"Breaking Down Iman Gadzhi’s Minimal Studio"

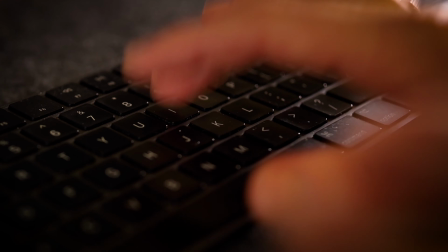[0:00]
Iman Gadzhi has one of the cleanest looking studio set designs you're likely to see on the platform.
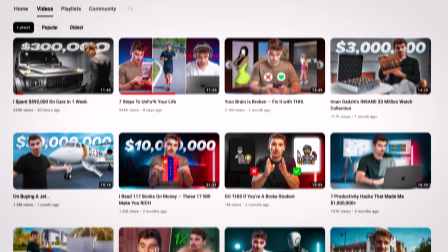[0:04]
Its sleek, minimal design is what makes him and his channel portray a professional look that to some would seem impossible to achieve, expensive to create, and simply not feasible in a small space at home. I'm on a journey to debunk those myths, prove you don't need a ton of money or space to create something that looks epic. By breaking down some of the biggest YouTuber studios, I'll reveal how you too can get their look for your own space.
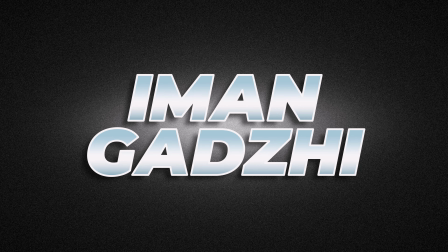[0:30]
Let's start by breaking down Iman Gadzhi. Let's start with his key light. Now, I can tell straight away he's gone for Rembrandt.
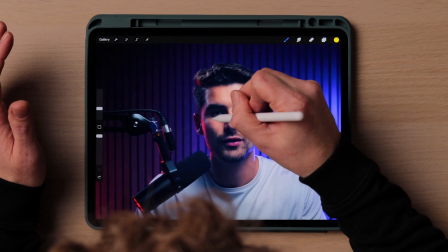[0:37]
And how can I tell that? Well, there's the old classic triangle of light on his shadow side.
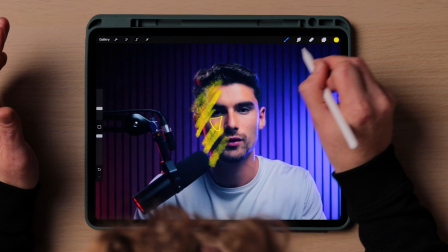[0:44]
So the light's coming in from this direction at about a 45 degree angle. His light is slightly higher than the usual recommended placement, and you can tell that because he's got these dark shadows above his eyeballs.
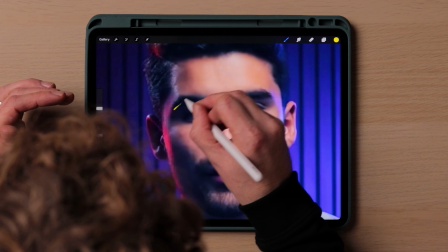[0:55]
Now, it's not a bad look what he's done, but by doing these dark shadows, he's stopping any light from actually hitting his eyes.
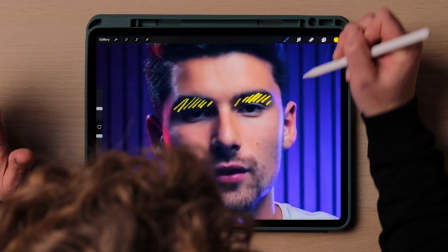[1:02]
So what that does, it means there's no catch lights. Usually you'd see, because the light's here, you'd see a little dot of light here and a little dot of light here.
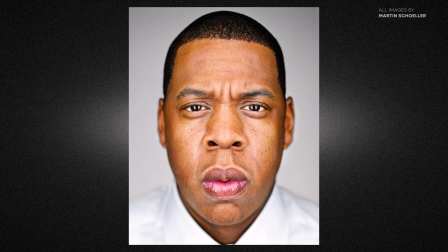[1:10]
And what they do is they make the character, the subject, look more alive.
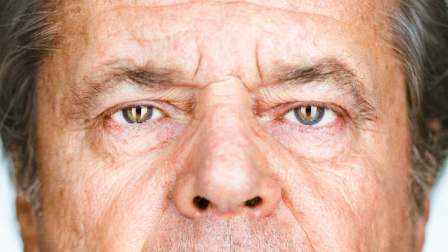[1:15]
So his positioning of his light is more like up here.
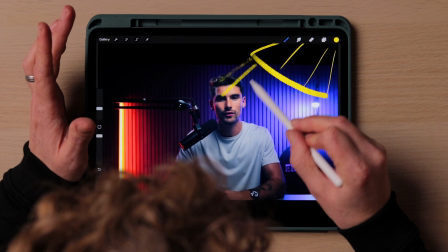[1:19]
He's got his softbox shining down like this, and that is what's causing the darkness on his eye sockets, but also still giving him the Rembrandt look with the triangle of light right there and the rest of the light on this part of his face. That's one area that you could do, but also improve upon. Make sure you can get a catch light in your eye as it makes you look more alive. Light number two is his hair light, and he's got this positioned, I think, somewhere out of shot. I think it might be up here. Could be a panel light, it could be a tube light, but it's set to daylight to match the key light.
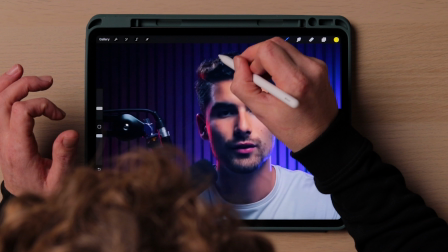[1:56]
And this is shining, as you can see here, on this section of his face there.
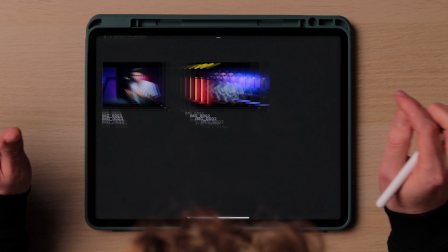[2:02]
But if I was to actually show you his second angle, you can see what that hair light is doing.
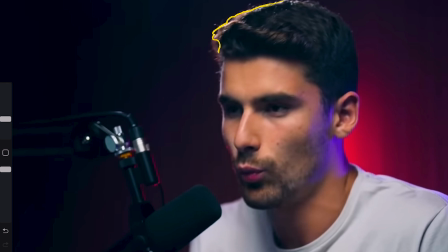[2:10]
It's causing this rim light effect all around his face,
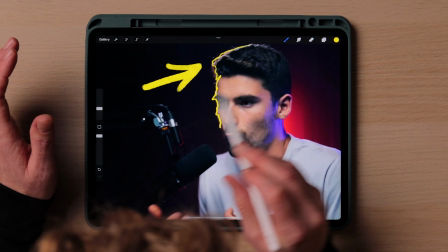[2:15]
which is separating him from the background away from the darkness. And that is why he's got this hair light. It's for the second angle. You see, if I turn off that layer, if that was gone, without that hair light, he would blend into that scene on this second angle, especially with his dark hair. So it's definitely needed for that. For his main shot, it's not actually needed as much because he's also got his red light and his blue light both acting side to side as another rim light.
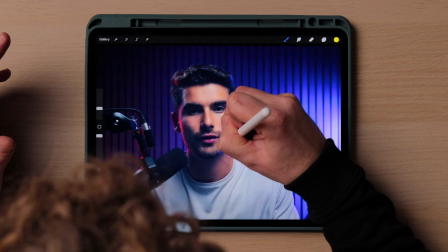[2:44]
The blue light, it's highlighting this side of his face all the way down there past his chin and a bit on his arm.
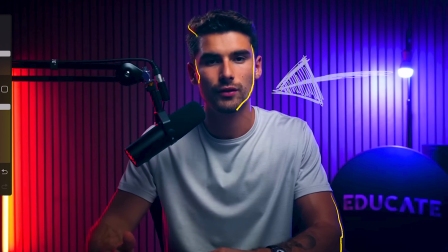[2:52]
And then the red, it's doing his hair, his quiff, and it's also highlighting this part and his neck and his arm. So they are acting as the hair light in effect,
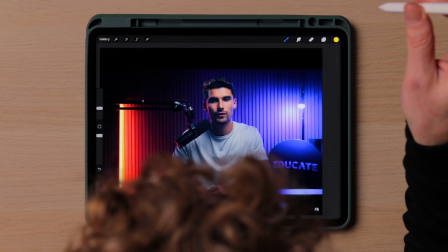[3:04]
but they're colored and they're doing a great job of providing added interest into a very, very blank scene. Usually I would say about props and how important props are. They are important, but he's got one prop.
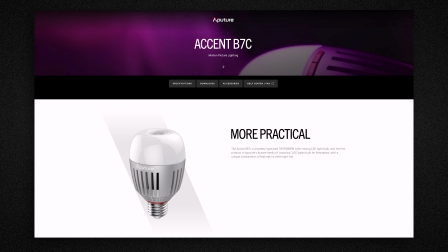[3:17]
He's got his little light bulb there. Is it the B7, I think it's called? And that's causing the blue light.
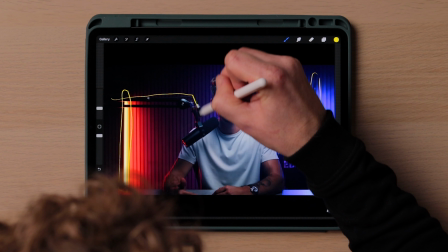[3:23]
He's also got a tube light here, which is the red light. And let's say he's also got his microphone. That's another prop. I mean, that's an essential prop because that's what's recording his audio, but he's making use of it as part of his scene. But actually the most important prop he's got is this one here. And do you know why that's important? That's his business. This is what makes him his money. And by having that in the corner of a shot in every video, it just drives home, this is me, this is where you can find me outside of YouTube if you want to take on my course,
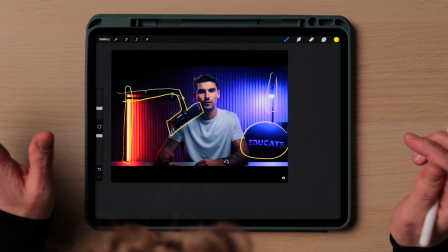[3:56]
learn from the best. So having that in the shot is very clever, actually, and I should put my logo here.
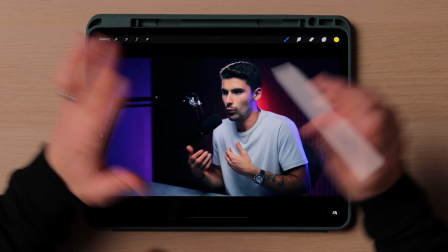[4:03]
Work with me here or something. If you want to work with me, just click this link.